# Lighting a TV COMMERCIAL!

Hey humans, you're joining us on set today of day three of a commercial shoot for Logitech.
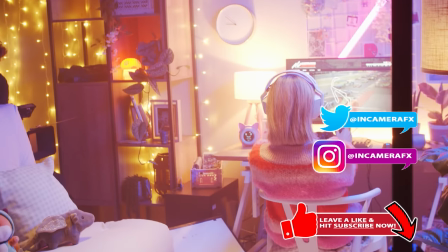I've been working with the Dialect Agency on this promo for Logitech G's 2021 sim racing competition using their latest racing wheel.
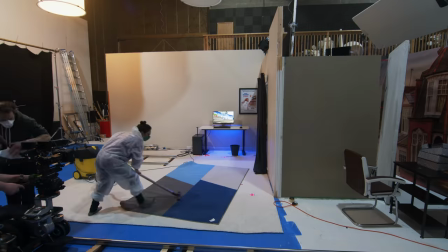We're shooting three sequences that are all designed to cut together, same set but dress differently for each scene.
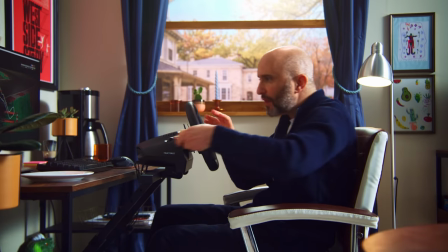So we're doing London in the early morning hours, the US about midday and then Tokyo at night, so we're going for lots of neon vibes and fairy lights and grooviness like that.
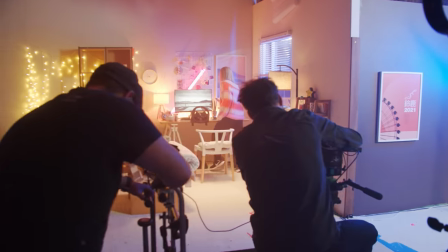So I'm going to give you a little walk around and just show you how we've set some of this stuff up, give you a sense of how sets are built and how we work with them.
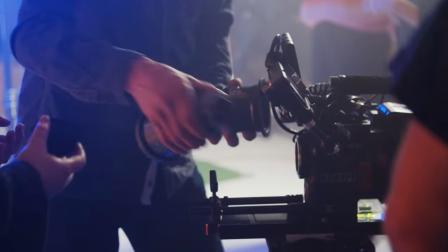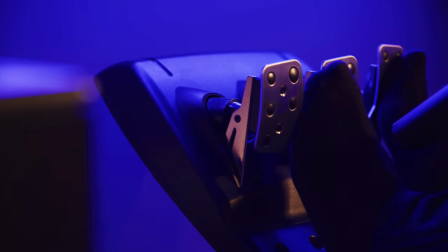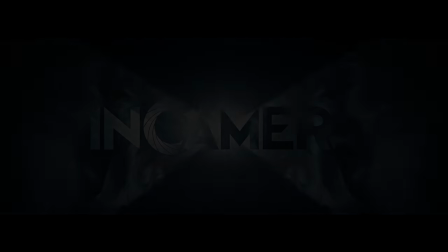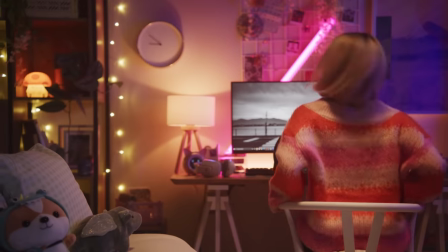The brief for this promo is to show Logitech's racing wheel being used by players of varying skill levels all around the world,
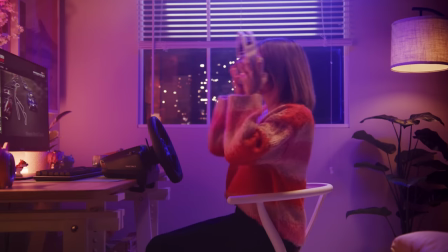from keen amateurs to professional racers.
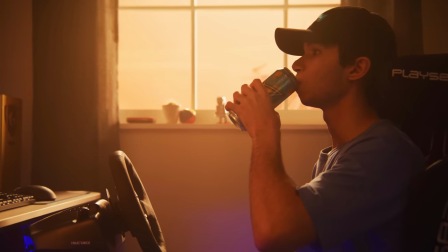The concept is to use a series of match cuts to seamlessly move between three international locations as the three gamers prepare themselves. So part of this thing is that essentially the structure of the building, the structure of the set is the same in each place, but we're dressing it really differently.
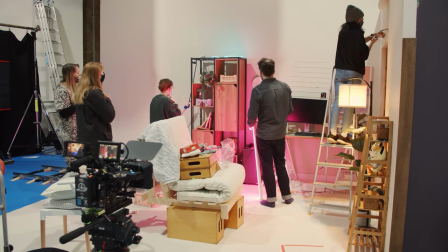I kind of helped a little bit with the production design side of things and tried to make some suggestions
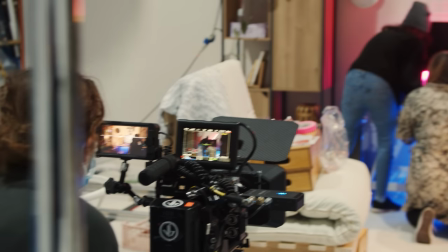in terms of how we could just make some changes in terms of certain structural elements.
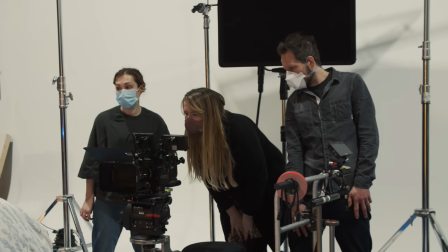So although they're the same layout, it does still feel really different rather than just dress differently. And so for example, on the UK and American sets,
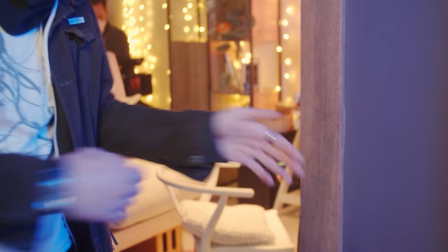this door frame had a kind of a hole for a latch for a door for the usual kind of doors that we have in the West,
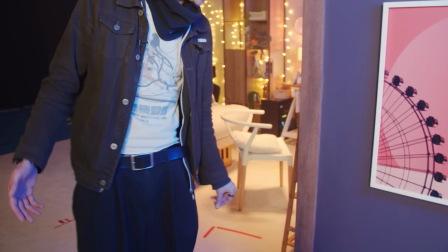whereas for the Japanese set, we've just gone with a clean, nice piece of wood as though this would be a shoji sliding door. And the only other sort of main structural element we did was to change the windows. So each window of each set is very different.
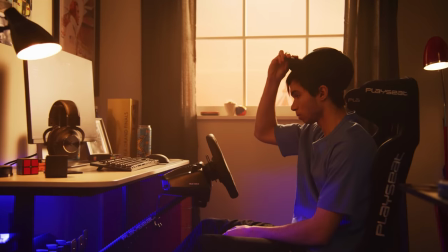And so although all the sizes and spaces are the same, those windows really make it feel like this is a different place. So we've got Jake, our grip, who's working the dolly. And essentially, he's making markers all along the floor.
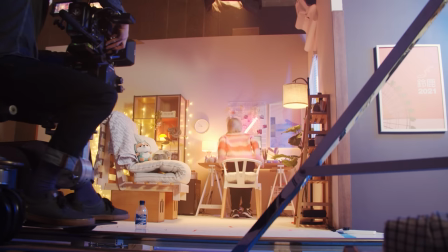And he's keeping time of every shot that he does. Essentially, it's kind of like a motion control setup. But he is doing it manually. but this is what this man does, and so essentially he can replicate that same speed, that same distance, whenever we need him too.
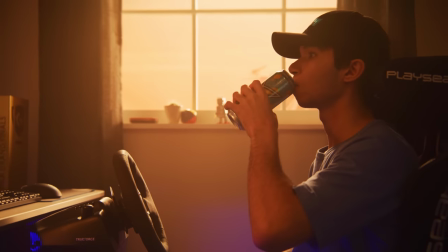So for the first setup, the DP wanted a low, warm, early morning sunlight coming through the window.
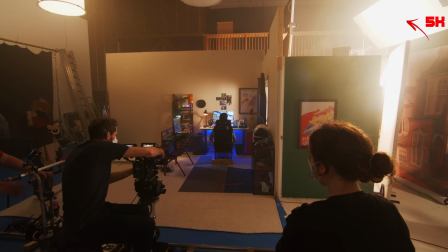To achieve this, I bounced a half-CT bead 5K off a polyboard from behind the framed exterior background. This lights our gamer. And then another bounced 5K on the floor from a more acute angle to light the wall and help give the impression of a low morning sun.
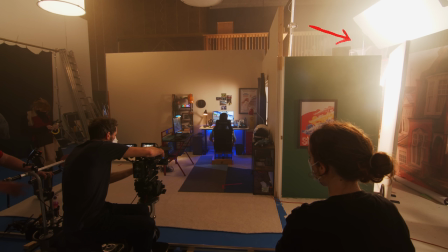Then I added another polyboard to bounce some of that light back to light the background, which I controlled with blackout to achieve just the right level.
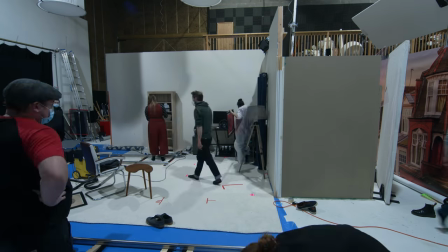Then at the end of the day the production team and art department switched all the set dressing and exterior background for our US set.
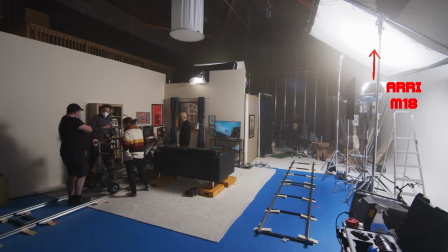To create a brighter mid-daylight I bounced an M18HMI off a 12x12 Ultra Bounce,
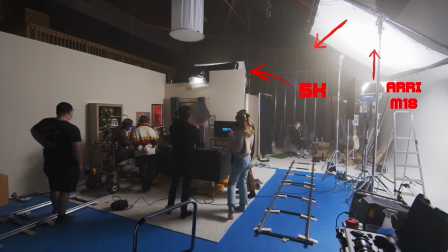and added a full CTB gel to one of the 5Ks to keep some light coming through the window
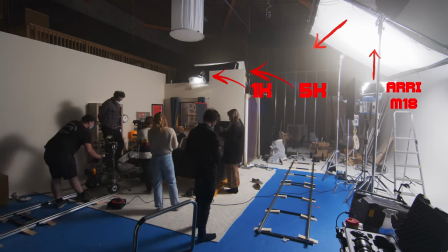and light our background. with an additional diffused 1K to help edge-light the actor.
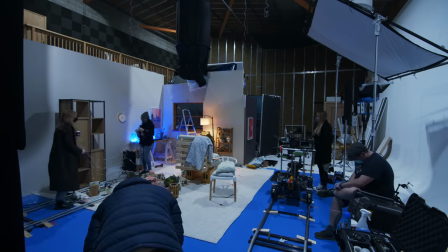Then, after day two's wrapped, it's time for the final setup, Tokyo.
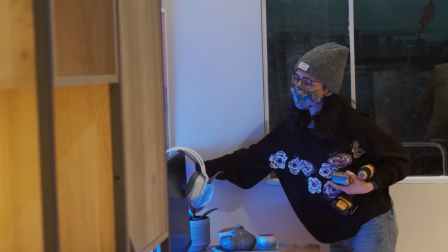The director and DP work with the art department to arrange the set dressing and practical lighting to create our Tokyo apartment night scene. For the most part, unlike the other set pieces, this is mostly lit with practical lights, or we just call them prax.
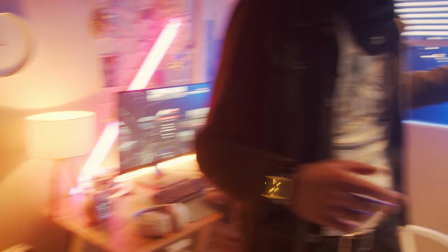So we've got a mixture of lamps, we've got some Astera tubes going on. whenever you're working with lamps we don't use LEDs because when you start
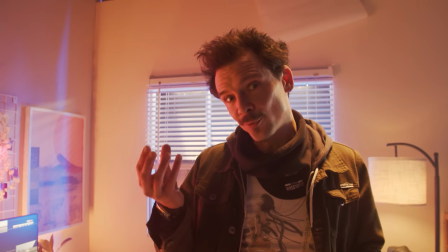to dim an LED bulb it starts flickering right so we're still having to stick to the old-school tungsten lights for our bulbs which we can then
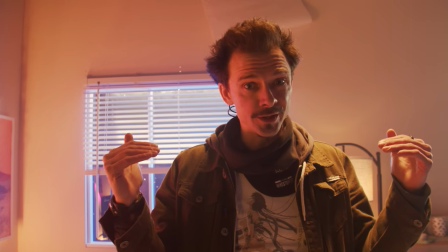put on dimmers and dim down just to match that perfect kind of luminance depending on what stock we're shooting at so yeah we've got we've
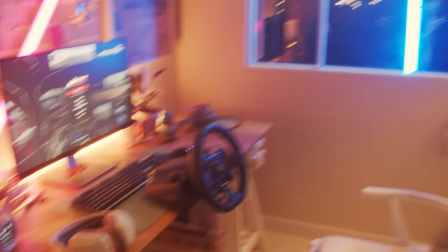got a couple of lamps in here we've got tube going across there as you can see out the window we've also got another tube going on that's giving
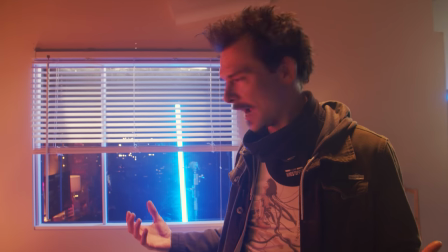us some kind of neon lighting from from the Tokyo city which is out back. Speaking of which, let's go and have a look at Tokyo.
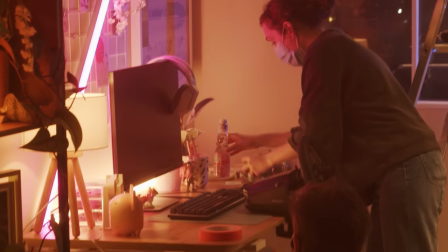Because the Tokyo set is lit largely with practical lights which the art department are arranging along with the set dressing,
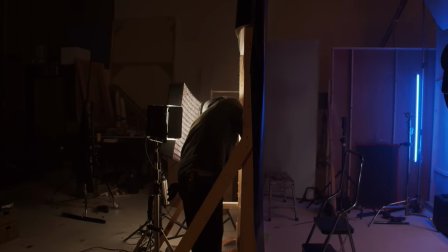I've been afforded some time to try something special with our backdrop. Okay so less attractive, less impressive,
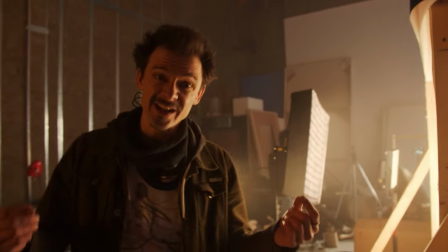but if we go around to the other side you'll see what we've been doing now so each each set we've actually had a different backdrop printed
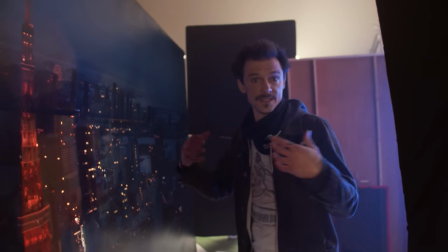on vinyl which you've had to light each day because they've been daylight right so i've had to actually put lights onto
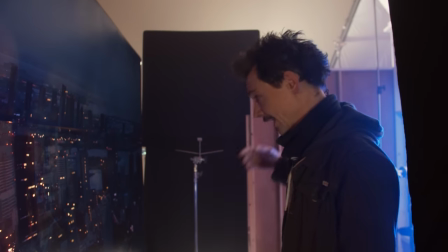the image in order to light it whereas this one is a night scene and so what we're doing here is actually lighting from behind and then
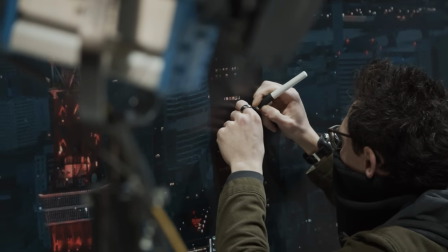what i've done is basically poke lots of holes into all of these buildings here to then reveal the lights coming through from the back.
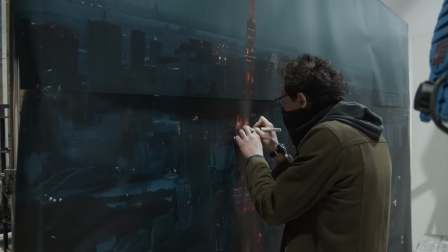So in some cases we've actually poked all the way through so certain lights are coming through super bright and then on others we've actually used the
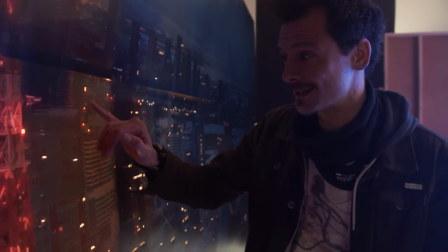previous background and left that in there because actually what it's done is created some different coloration which is exactly what we need right we don't want all
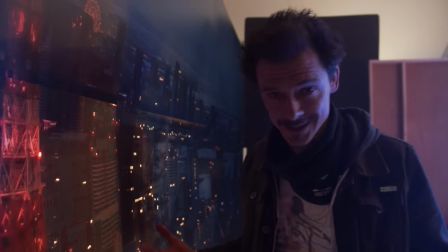those lights to be the same color because they just wouldn't be and so actually that's ended up being quite handy little little thing that's worked
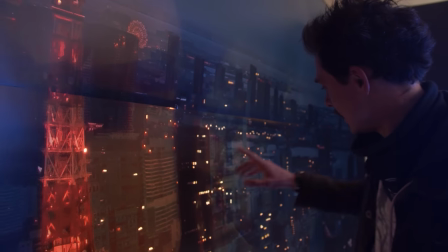out that's actually given us some really nice color differentiation between the different lights and I'm literally just going through with a scalpel,
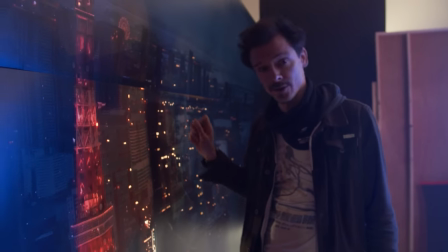just cutting out loads of windows.
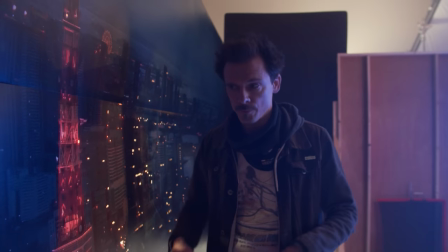We haven't shot this scene yet, but once we see it in shot I'll know if I need to add some more, bring up the luminance to offset against our interior.
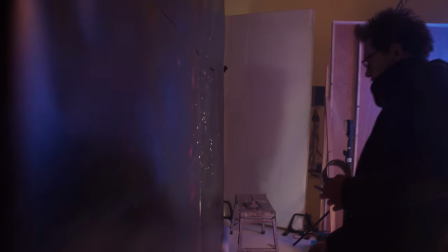Now normally it wouldn't be a gaffer's job to be poking holes in the background, that would be art department,
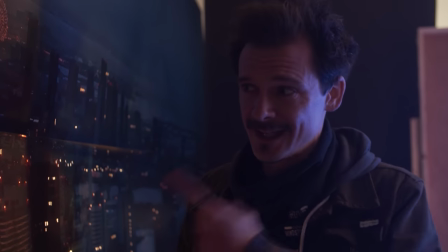but it was my idea and this cost a lot of money and so I really kind of
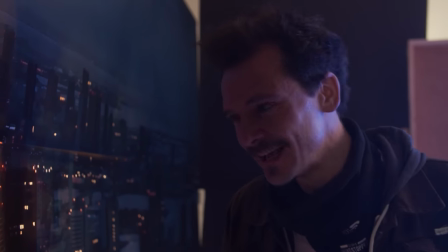had to take responsibility and do it myself but thankfully it worked.
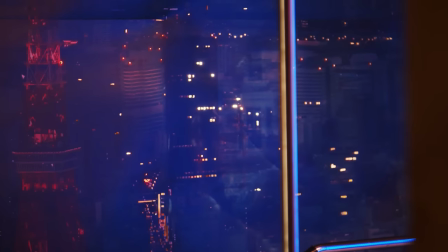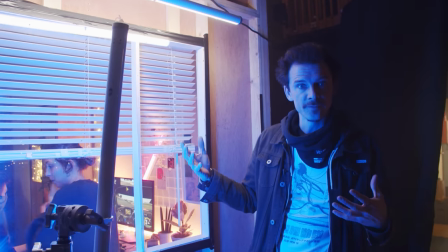So for our light coming in through the window in previous sets we kind of
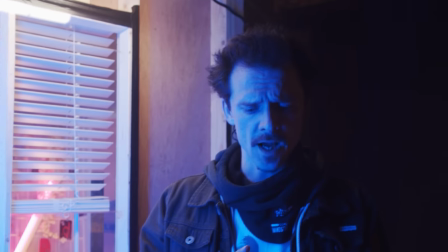did a mixture of either using blued up tungsten 5ks,
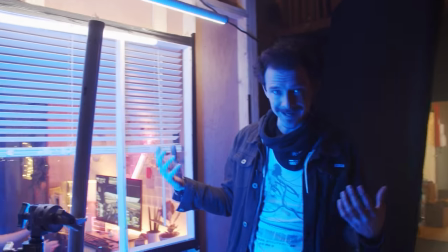bounced to give us a nice bright soft light but in this case it's a night scene right and so there wouldn't be that much coming in through the window
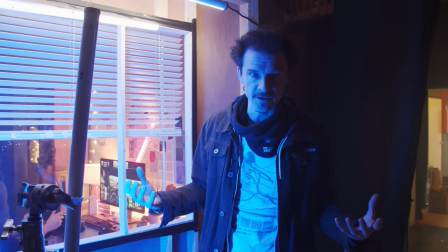but this is Tokyo and so therefore there's lots of light even at nighttime and usually varying colors from other windows in big
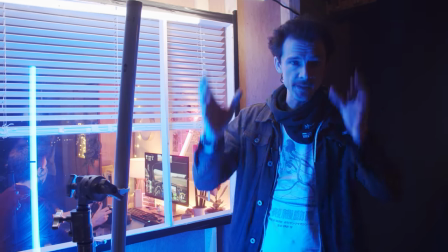buildings to adverts you know the big backlit signs that they have that
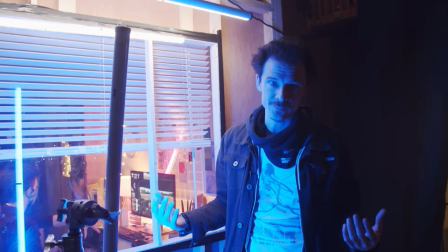run up buildings and so on so that's what we're looking to recreate here and basically what I've gone
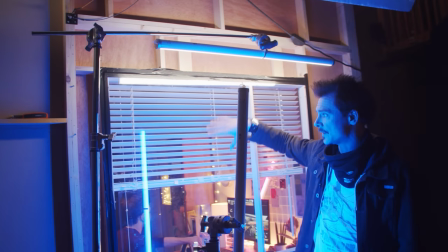for quite simple is I've basically got one set to a nice cool white that's just coming through is probably I'm guessing you know that might be coming off
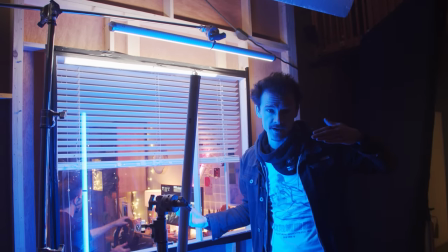the light that's basically bouncing off the clouds in the sky right at night time so much light is going up into the sky you're going
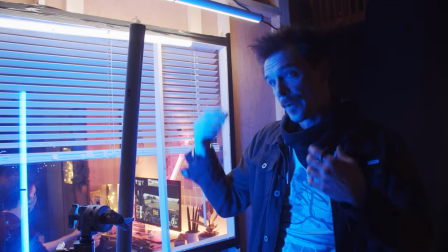to get an overall brightness just coming in through the light just from the city and then we've added this blue one here as a kind of a motivated source for
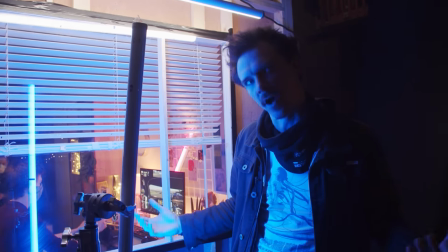you know a backlit neon advert you know some big sign that might be just here on the other side of the building normally
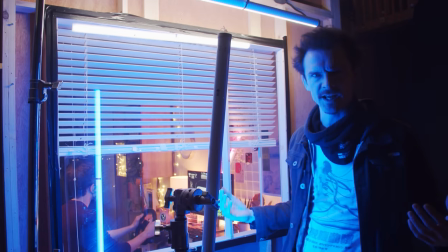you wouldn't kind of throw in lights at different angles because then you start getting shadows and things but in reality in that kind of situation
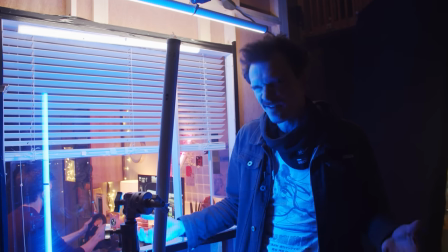there's every chance you'd be getting lights coming in from all over the place so it's quite fun we get to mix it up when we move around to
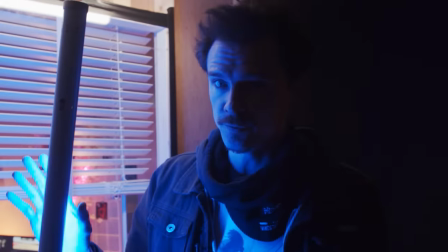our shop coming through the window of course we'll have to move these i'm
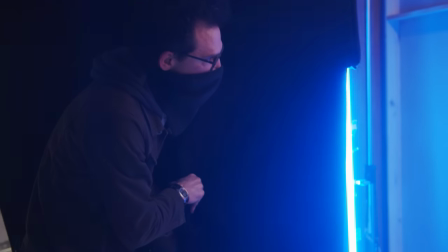just flagging this blue light so we're still getting it in
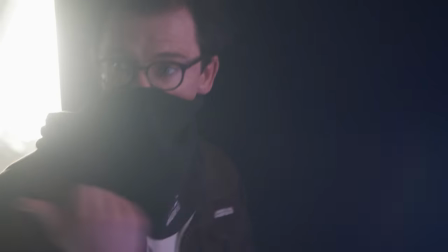to our set but it's not spilling onto our background